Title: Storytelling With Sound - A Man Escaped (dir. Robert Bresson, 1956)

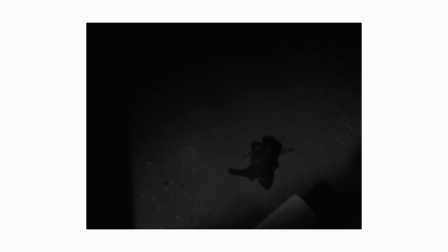4:20 In an earlier example we know Fontaine has to incapacitate a prison guard so he and Jost can advance
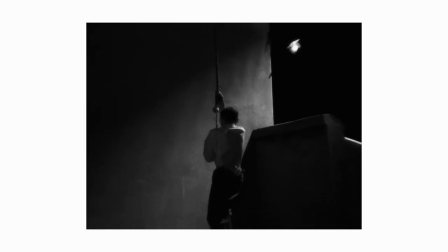4:26 but the only way to do this is to get close to him and so he hides behind the wall waiting for him to come closer.
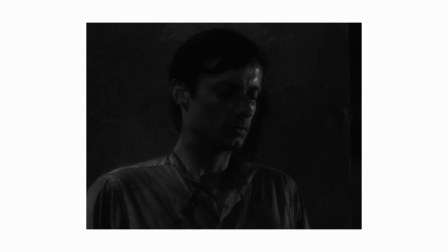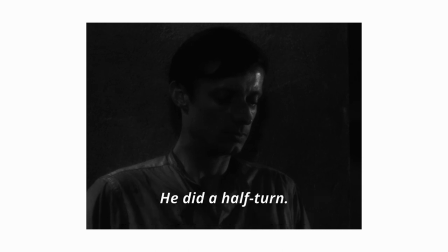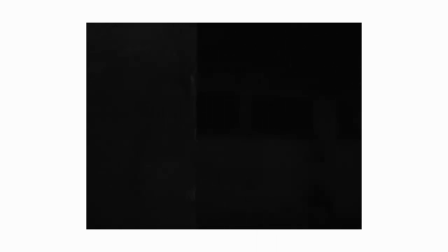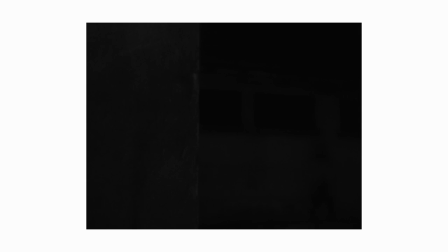Because of where the camera is positioned and we can't know for sure where the guard actually is.
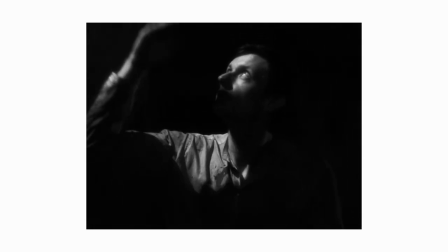5:21 In fact, the killing takes place off-screen, making us tense up even further until we finally see the outcome.
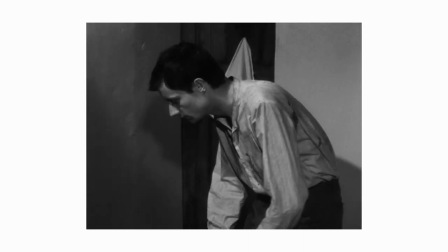5:29 It's in these moments of near-silence that a good amount of storytelling and tension is made.
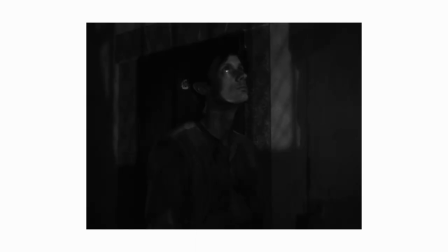5:37 Silence is not a relief, but a threat. And in prison, silence is all too common. Now it must have been right about now in the editing process where I kind of realized the connection between this scene and the train covering up the murder in The Godfather.
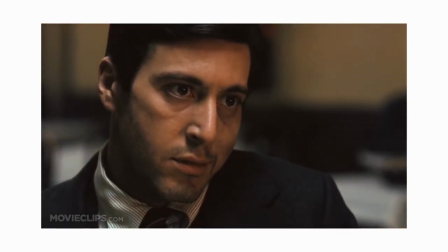6:00 You know, that scene. Spoilers.
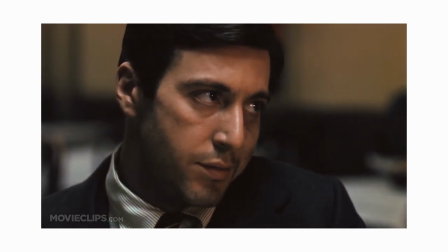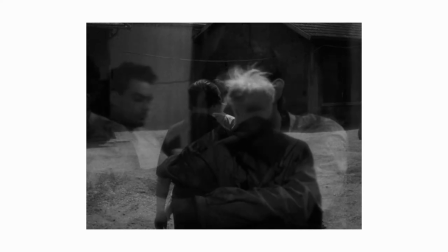6:09 To wrap things up, I want to speak of silence. You see, in this film, the fascists to imprison Fontaine try to monopolize speech.
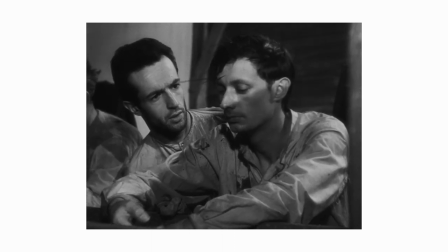6:18 They tried to silence every single prisoner, whether by ordering to shut their mouths verbally
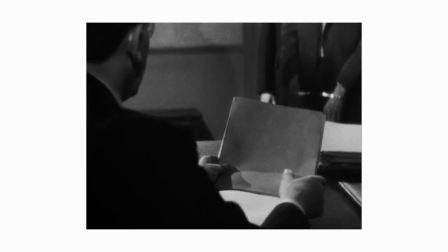6:25 or by physically silencing them with a bullet for, like, forever.
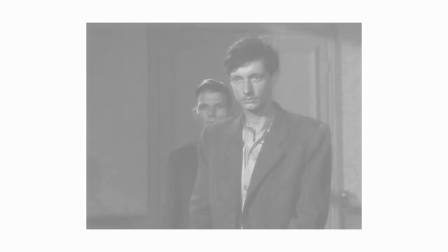6:31 I believe that by placing the story in jail,
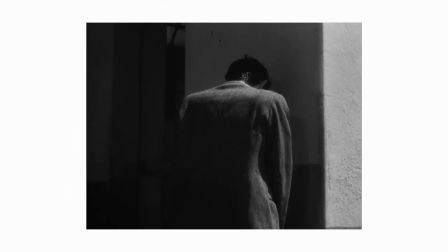6:35 Bresson brilliantly creates a parallel between the microcosmos of a prison and the oppression of a totalitarian occupation.
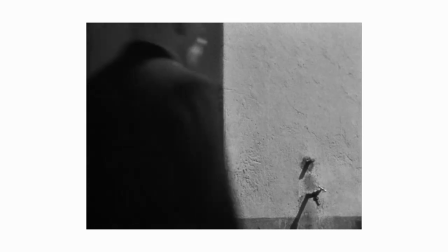6:43 As George Orwell says in his article Fascism and Democracy,
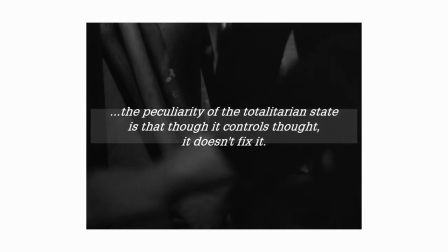6:48 The peculiarity of the totalitarian state is that though it controls thought, it doesn't fix it.
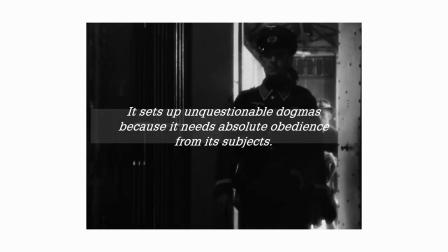6:54 It sets up unquestionable dogmas because it needs absolute obedience from its subjects.
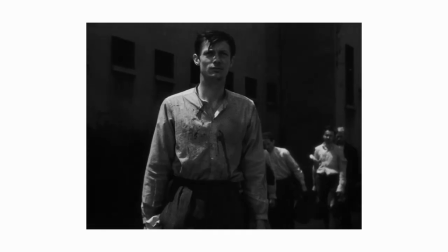7:02 And so Bresson places all these different characters from various walks of life together in a prison controlled by fascists to symbolize this.
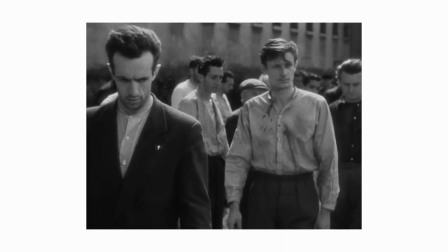7:11 They ask the prisoners for silence day after day.
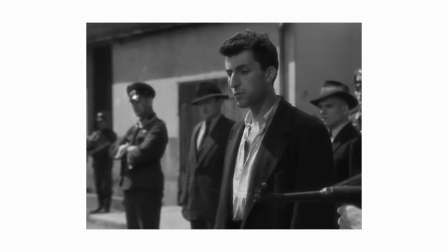7:15 and through it they believe they can control them although unbeknownst to them it's in this very silence that Fontaine plans his escape
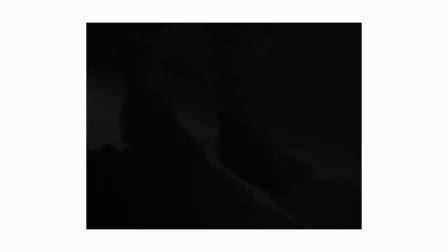7:25 it's through sound or rather the absence of its excess that the story is told
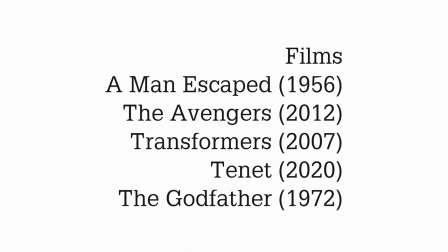7:36 thanks again for watching this video I'm glad you liked my last look at Taste of Cherry and I hope you'll find this one at least half
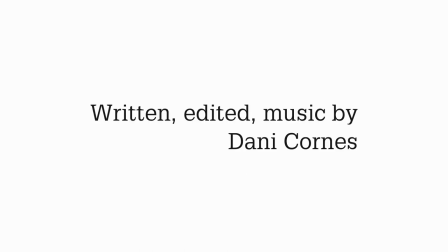7:43 as interesting as that one cheers and like this video and subscribe you know